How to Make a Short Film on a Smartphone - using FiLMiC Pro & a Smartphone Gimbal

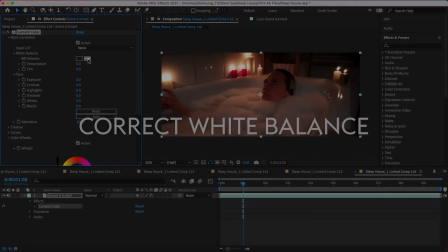First step is to look and see if your video clip has the correct white balance. If not, Premiere has a white balance eyedropper tool.
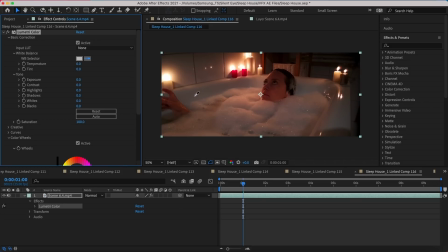If there's an area of the image which should be white, click the eyedropper on that area and you should get a more accurate white balance.
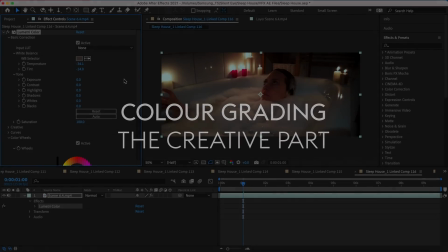The color grading process is part of the story creation. It's not just about making your video look more cinematic.
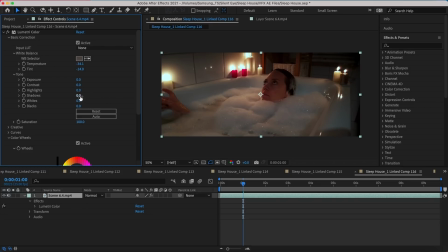The colors you use depend on the feelings you want to convey. Romances tend to use warm orange and red colors.
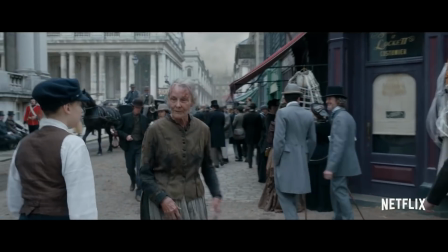Thrillers and sci-fi films tend towards colder, bluer looks. Period dramas often choose a more desaturated look with a sepia influence.
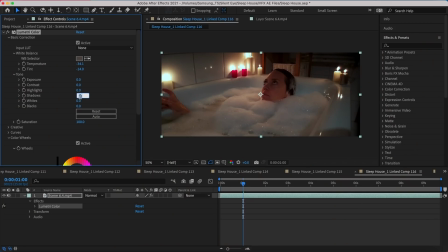Silent Eye is a sci-fi thriller series, so I went for a more blue look. One of the first things I generally do is pull down the red. Remember that film has generally less contrast than your smartphone outputs, so if you want that film look, here you can bring down the highlights and push up the shadows.
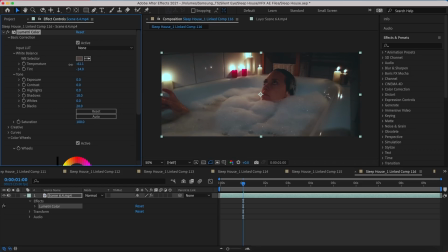Just a touch. This usually brings out some extra details in the shadows too. If you search color grading tutorials on YouTube, you'll find most of them rarely look at skin tones. They're aimed at people filming landscapes and buildings. But if you're making a short film, getting skin tones right is key.
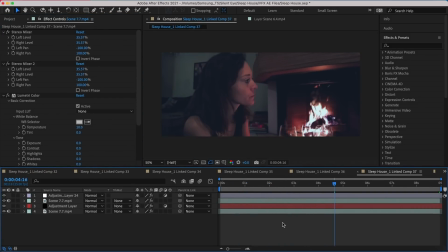If your skin tones are off, it can ruin your movie. And if you come in too heavy with your color work, unless you mask out the skin areas, then you end up with very pink or grey or blue faces and no subtlety in the tone.
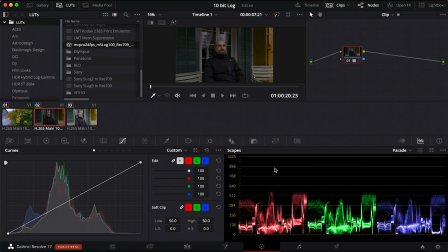The faces kind of go a bit flat. If you can, do your color work in DaVinci Resolve, which has a free version you can download. It's really the best software for color work.
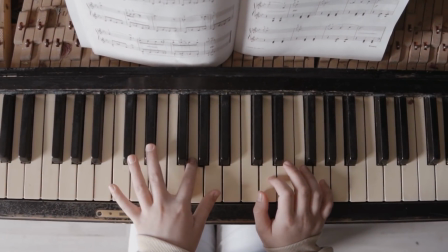You have to be really careful with the music you use for your short. As a festival director who watches so many short films, I can tell you the music can destroy something that was otherwise quite a good film. First tip is, less is more.
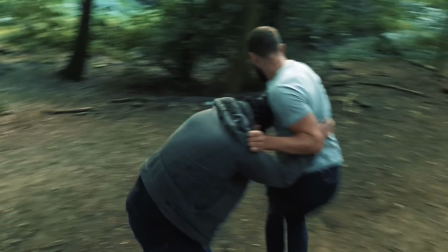I think sometimes we lose confidence in our film and then we feel like we need to punch it up with some loud, overly dramatic music.
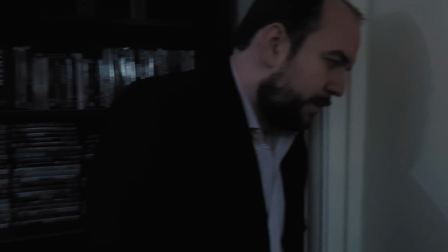Remember, like everything else in the making of your movie, it comes from the story. The story should motivate the choice of music.
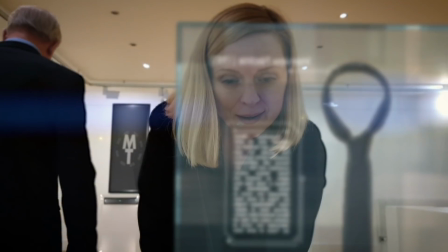Use the music to set the scene or enhance the emotion that's already there.
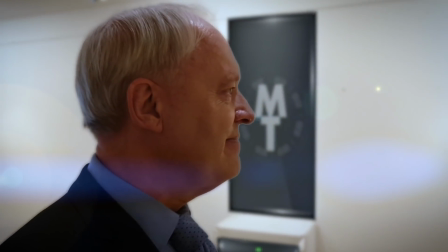The music needs to be consistent. Don't go from a low, rumbling, unsettling score in one scene to a comical piano melody in the next,
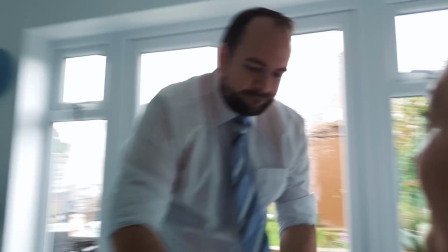unless you have a solid creative reason for doing it.
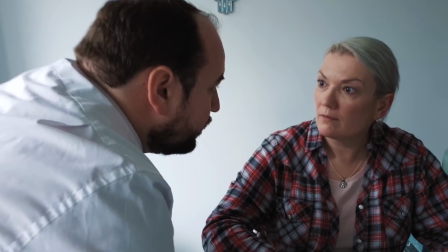Use the music to tie the drama together and help to make each scene feel like they all belong in the same movie.
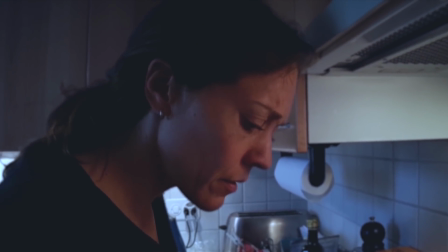You can also use it to build the tension as the movie progresses.
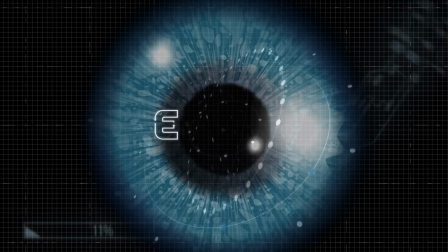The title music was created by a composer who contacted me and asked if he could write some music for the show.
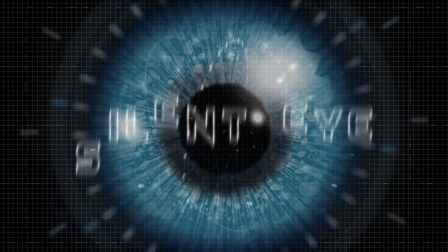After a couple of tries, this is what he came up with, and I created the animated titles to go with it.
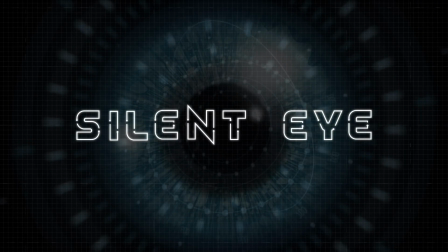Apart from that, the music for the series is made up from free music offered online.
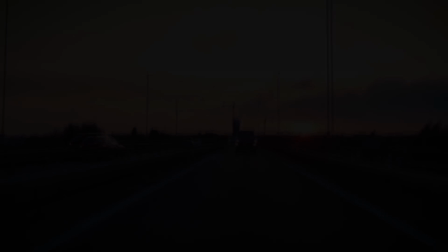Stock music I paid for from Premium Beat, and also music composed specifically for an episode.
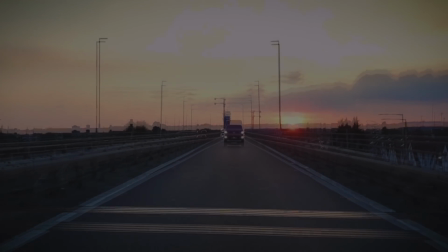For the first 4 episodes, I used pre-written music.
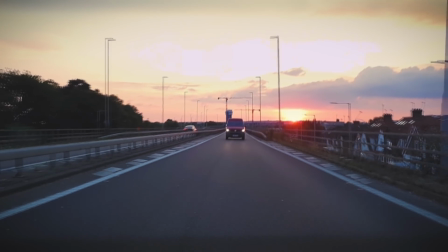As an ex-professional composer myself, I know how long it takes to score music for a movie, and for this series I needed to get the episodes done as quickly as possible.
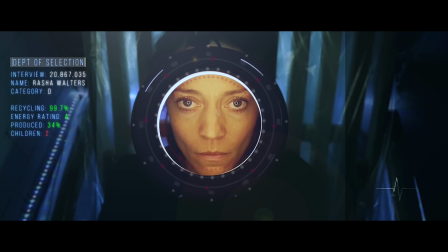David directed the last episode and he brought in George Jennings as a composer, and he did a really fantastic job.
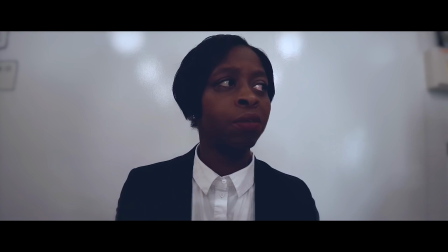Some of the tracks were written by composer YouTuber Ross Budgeon. He started out writing these kind of great Hollywood-style music and gave it away on YouTube.
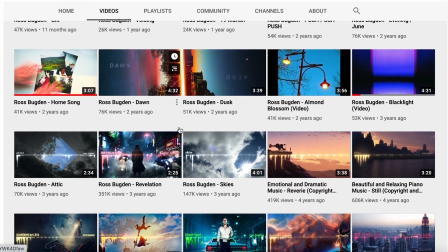And then his music got a bit more interesting as he developed. So I used a couple of these more interesting tracks for some of the Silent Eye episodes.
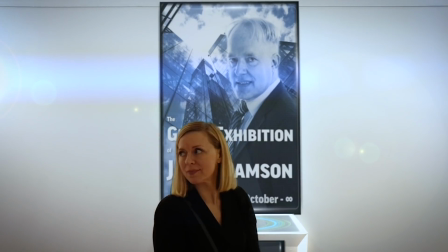And then for the 4th episode, I found a piece of music on Premium Beat and purchased it for the show.
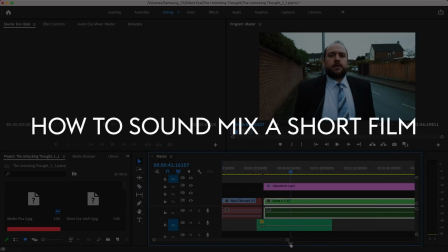A sound mix is created as part of every film production.
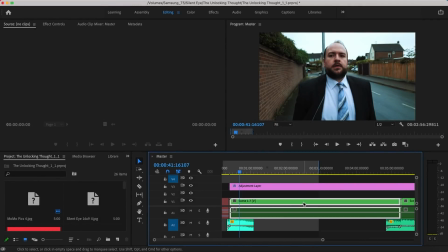This is where all the audio files are mixed together to create the best quality and give the most impact.
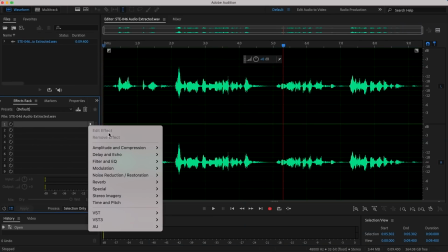Actors' voice tracks are filtered, EQ'd, and have unwanted noise removed.
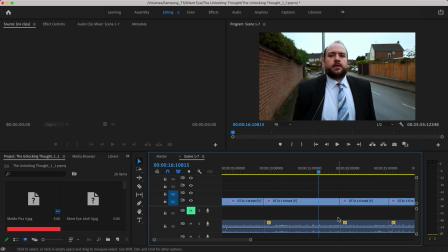Background ambience is laid down. Sound effects and Foley are added too. Then there's the music. All this is then mixed together so the voices can be heard, while the music and effects still have an impact.
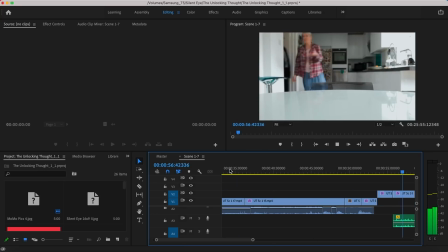It's all about getting the right balance so the audience gets the most from the experience.